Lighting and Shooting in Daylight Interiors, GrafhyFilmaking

Hey, what is up? My name is Rubidium. Today we are going to try and do a daytime interior lighting setup in my studio. There are a couple of challenges of this. The real way to sell daytime interiors is to have the daytime coming in so that you can actually see outside. My studio only has one window. I mean, it's really just a glass door. So we're going to create some windows here on the right side we're gonna put some talent here in the center of the room we're gonna add a few different elements to give depth to give separation and then we're gonna shoot something so for our first stroke we're gonna sort of work out where the talents gonna be and put in a key light this is our space what I want to do is get talent sitting down camera sliding in and we'll create some foreground eventually. I want to have a beam of light before and after the talent and then we'll use a hazer to kind of visualize the beams of light but my first my first light is going to go here and it's going to become our key light but I want it to brighten the talent but
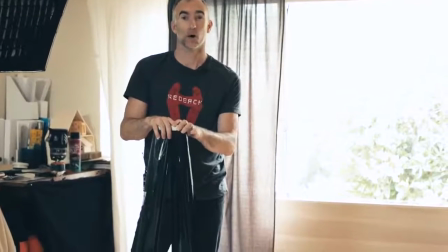77s
not the rest of the room so we're going to put a grid on it. It is an uncharacteristically overcast day in LA today but it's still going to be probably too bright.
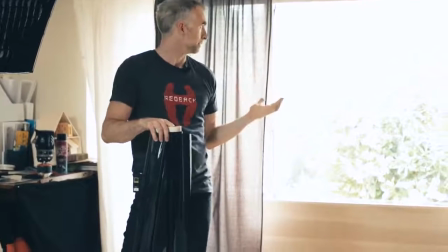86s
Our window for the scene I want it's gonna blow out but I have two solutions that I have a two
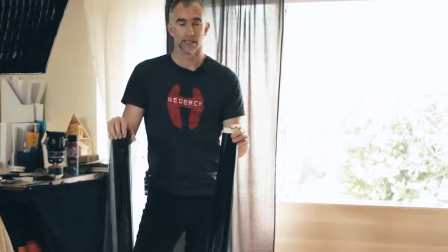94s
rolls of neutral density one is a point six and one is a point nine so this is gonna take out two stops is gonna take out three stops I'm just gonna hold them
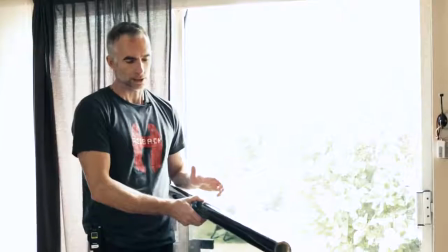102s
up to the window and see if they do what I want them to do so I decided to go with the point nine ND and
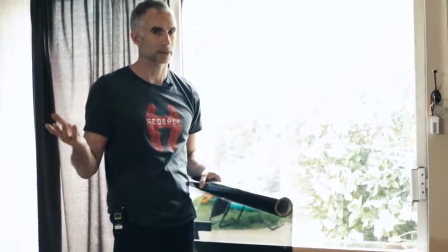111s
put this up against the window we're shooting we're pretty early still it's like 10 30 and by the time we roll in like an hour this it's more
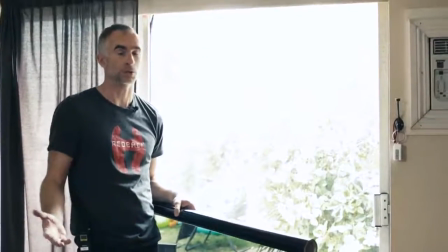119s
likely than not that the sun will have come out more so I'd rather over ND than under ND
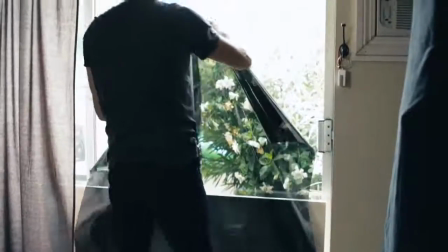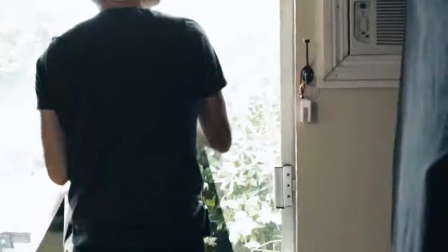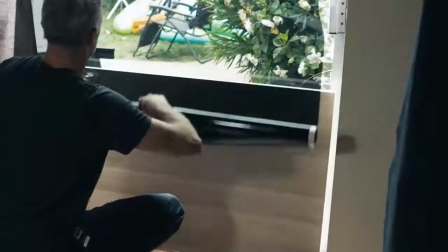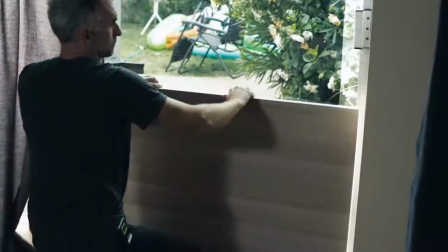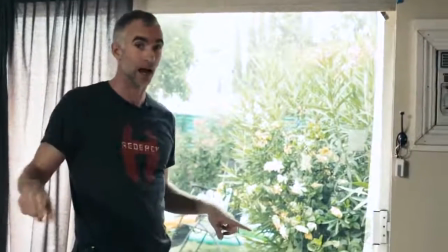149s
were this a professional shoot I would probably cut the ND to size and then wet the window and put it on
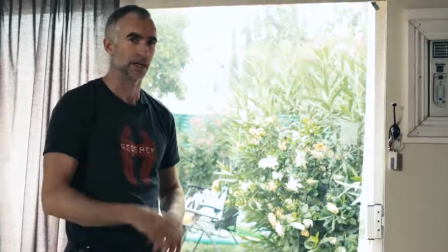156s
and squidgy it and make it make it much more refined but for these purposes we're gonna kind of just throw it together and see if we get something good so this is
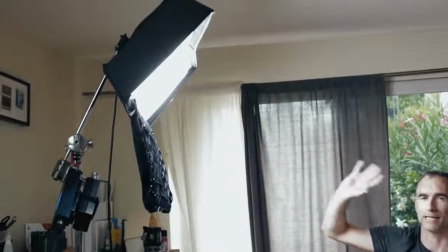164s
our first we'll put up our key light here Teletech LC120 got it at
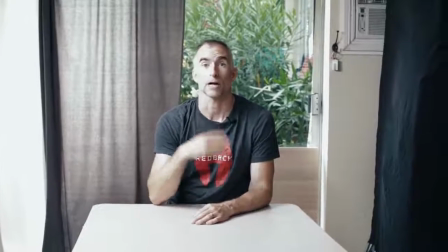168s
daylight which is what the camera is set to and we've got it a hundred percent up we're
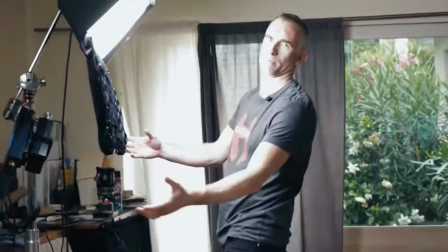173s
getting a lot of spill so what I'm gonna do is snap on or stick on the egg crate that's that's brought my
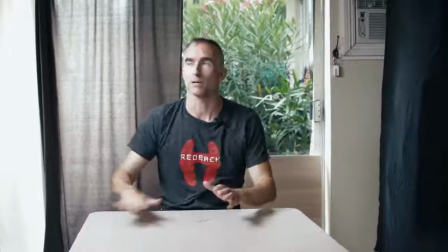182s
level down a little bit but it's also brought the spill off the wall and the table a little bit as well I may have to once I put my other
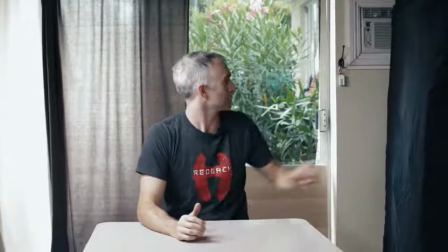190s
pieces in here flag that a little bit more maybe off this wall back here but for now I think we're doing okay so
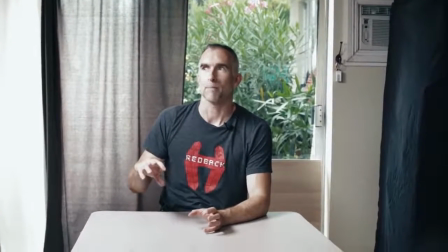197s
the next step is to add in some beams of light one behind me
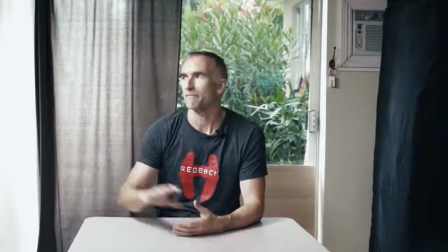202s
and one in front of me to give that feeling that this you know
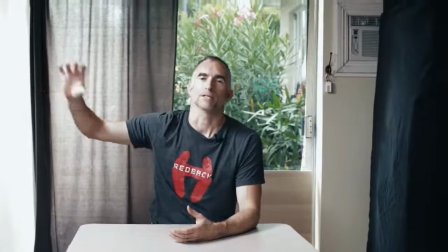207s
this isn't an unmotivated light that there's actually light streaming in I'm also going to
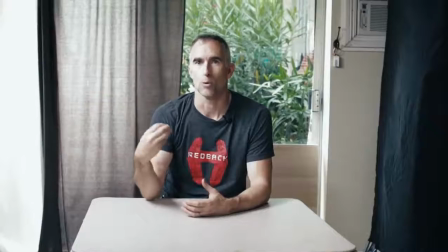212s
warm that up so that it feels more sunlight this is our
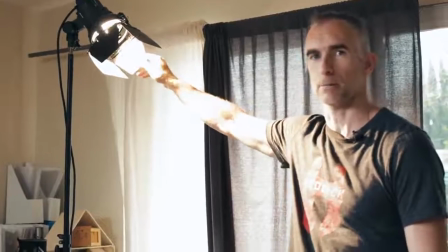216s
backlight or one of our back lights that's going to be pretty much the only tungsten light we use it's an impact 300 watt,
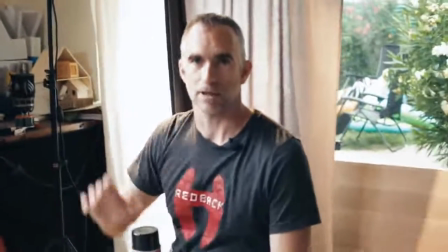225s
and my hope is that, as well as giving some beam of light, it'll kind of hit the back of the subject's head and give them that feeling.
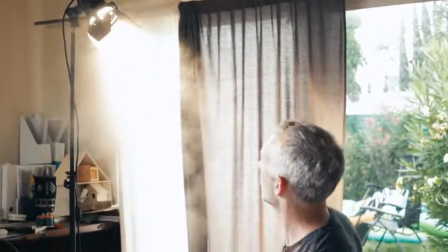233s
We don't have any haze in here right now, but eventually, we'll
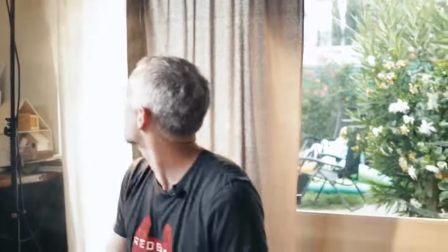242s
get kind of like a cool, smoky effect into the space, and we'll be able to see the beams a lot better.
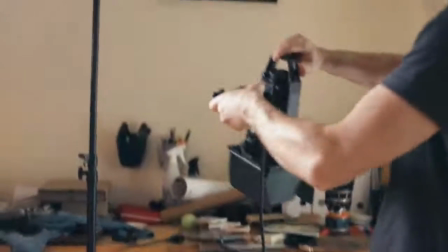251s
Just gonna put it on this same light stand with a sandbag and a C-stand arm, So now the hopefully the stand itself won't be in shot now
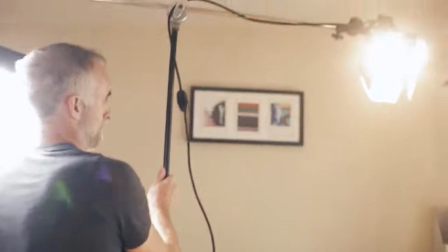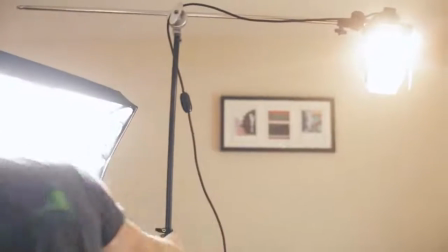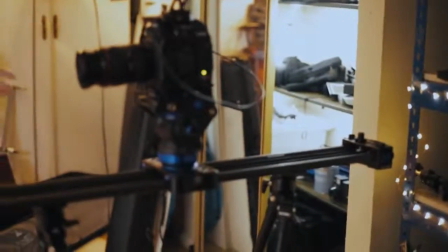269s
So we have our camera on a slider now, so we'll be able to go in and out, but there's no real foreground So what I'm going to do is use a light stand and a
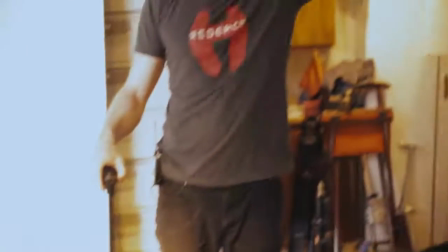277s
c-stand arm to hang two pieces of cardboard either side of the end of the slider So it looks like there's a doorway that the slider is the cameras moving through rigged up these two flats I could only find one black. So the other one is a studio sign But I put them on the end of the slider And they're going to create foreground as the camera moves through we're gonna just haze it up and really Haze up the room a little bit and then do a test shoot What's great about shooting in your own studio is you can shoot a I shoot a test, put it into the computer, look at it, grade it, see if it's what you want, and then go and shoot the real thing. So this is our basic setup.
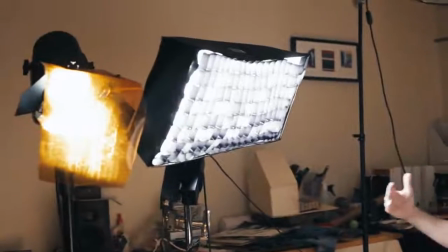319s
We moved the key light a little bit further around so it's not so sidey and it's more front on. Also lowered it so that I'm getting more of an eye light.
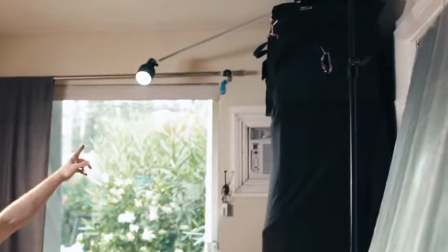329s
And this side was pretty much completely dark, so I added a light in motion Stellar 2000 light on a C-stand.
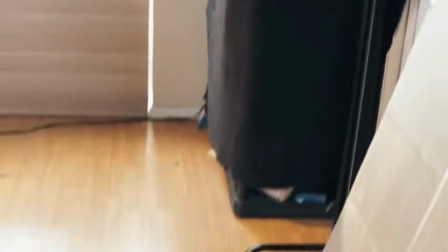337s
I didn't have c-stand arms left so i'm just using a piece of plumbing pipe and i've got it gaffer taped to the end not the most professional secure way to do it but the way that we're doing it today so i checked the exposure and the composition on the computer itself i'm not sure about the flags either side
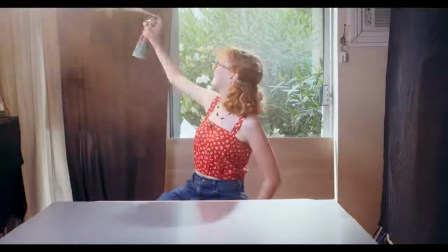356s
of the slider i don't think they're reading as a doorway i think it kind of reads as like flags so um we're gonna maybe move them a little bit wider apart just have them at the start of the slider move and we're gonna smoke this place up and shoot it.